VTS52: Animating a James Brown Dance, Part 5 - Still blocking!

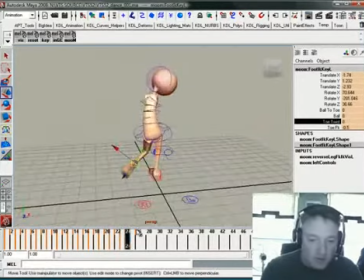25:00 And you'll see, you know, there's still quite a bit of drag and twist in the body. So as you watch, the body kind of spins around. I mean, it's dragging the whole way through this move.
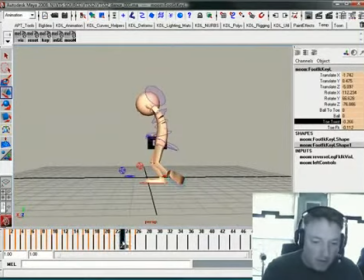25:14 There is a fairly significant component of the hips driving this direction, and I'd like to have that somehow reflected in the upper body so that the head doesn't pop real bad from there to there to there.
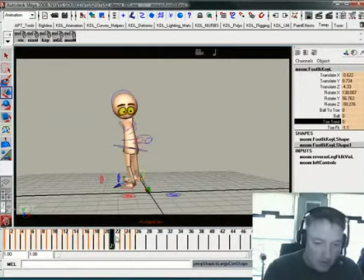25:31 So let's go back to our first camera view and see what we can do.
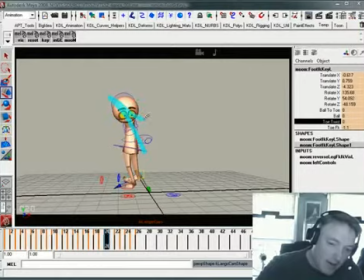25:38 We built, if you remember, we built this going up like that so that it can kind of dip and go around for the head move.
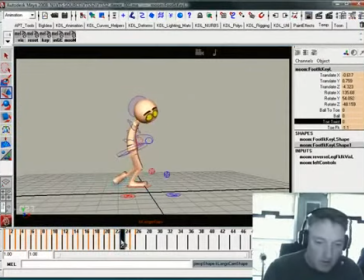25:44 Comes up, dipping, going around. Right here is a good place because of that fairly significant screen left, screen right move of the hips right there. There's a couple things we can do. We could, if we wanted to, kind of take that back a bit
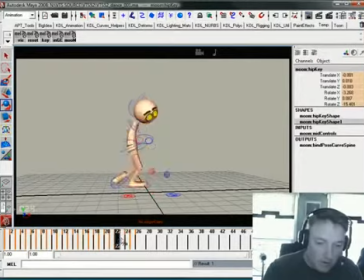26:05 and push this angle just a bit more. All right, try and create a little smoother line along there.
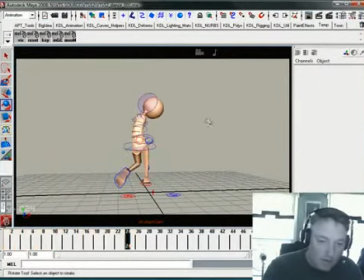26:12 So that helps reduce it some. And the other thing we can do is kind of get just a little bit more, kind of just do a little hinting down here with the torso to kind of smooth out that head move.
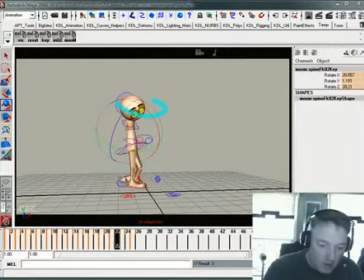26:28 So now the head's going to travel along a path that's a little bit cleaner.
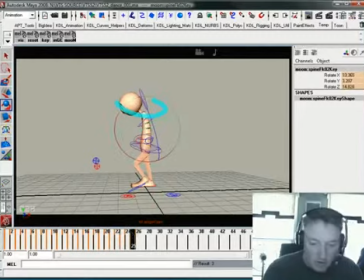26:33 Getting to here, of course, you know, we could,
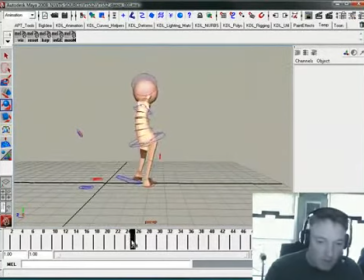26:38 we had built this for a big pop reversal right there. Between here and here, we might want another breakdown. I'm going to save that for later. I don't know that we need that drawing, but we probably will, just because of the complexity of what's happening here in the torso.
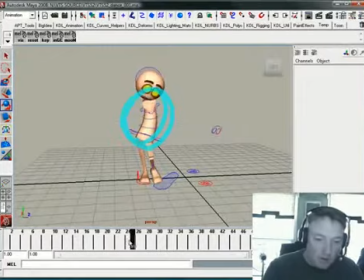26:57 I don't think it's going to in between very well in the computer, going from, you know, from that to that and then popping into that.
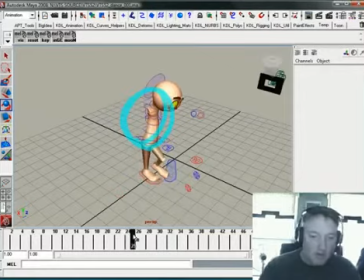27:05 I just don't think getting from here to here, the computer has enough information to make that work right. There's going to be all kinds of junk there. I could take the time now and build in a drawing for that, but I'm not really sure what the math needs to be underneath the hood. So this is one of those rare instances where I see I need a drawing, and I'm not going to make it right now.
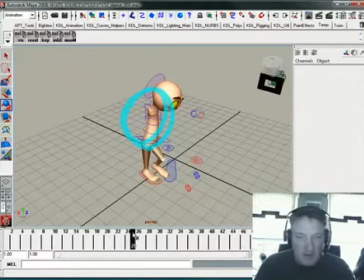27:24 I'm going to wait till I time it out later to kind of put it in there, because I need to kind of find out, you know, I need to know what the drag needs to look like. And it's one of those things where I've got my head around this motion quite a bit, but this is one piece where it's like,
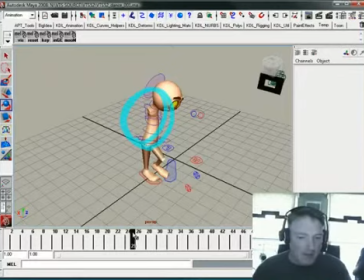27:40 I'm not really sure about the velocities involved. I'm not feeling real comfortable like I can just throw that drawing in there and know exactly what I want to do with it.
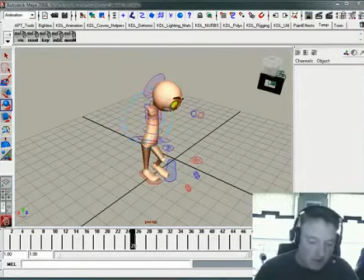27:49 So I'm just going to hold off a bit, which is usually not something like my students would be like, Keith's holding off? You nuts. He never does that. He always builds things out. Now you're going to notice here, from this particular view, the spine just looks like it's boiling and it looks like garbage.
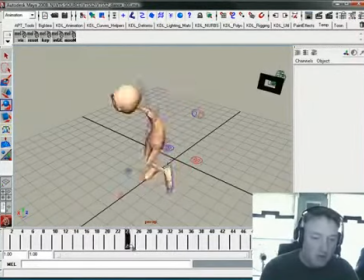28:05 Doesn't matter. I am working from a perspective view quite a bit for this turn, just because the camera changes and stuff can be pretty annoying to work with. So I can, once I get the specific camera views in place, I can really kind of polish out some of those things.
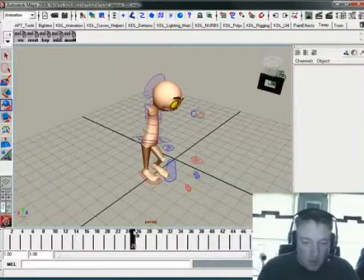28:23 There is going to be a moment in this where he's going to kind of hold
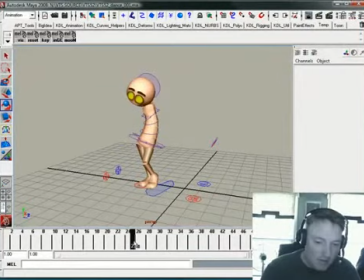28:30 this little bit right there and for just a little bit of a beat and then kick it out. So he's going to like spin, bam.
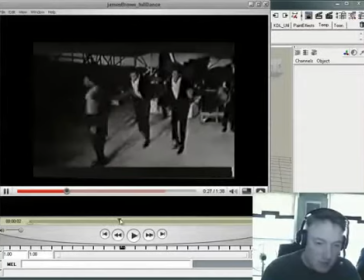28:39 And as you go through this here, he spins and then kind of hits it out.
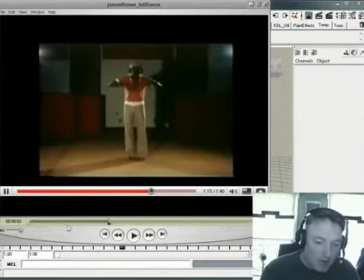28:48 And the thing is, it's all part of this very quick heel kick that he does.
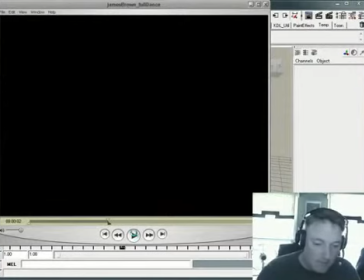28:53 Stupid thing. QuickTime's going to crash on me.
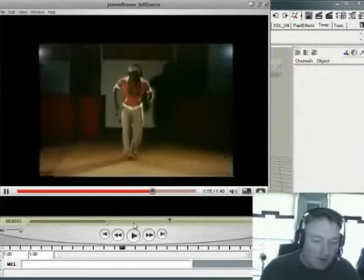29:01 Yeah, that's very, very quick. And that little kick back in, that little ticket that he has there with his hit, with his heel, I'm not going to do that.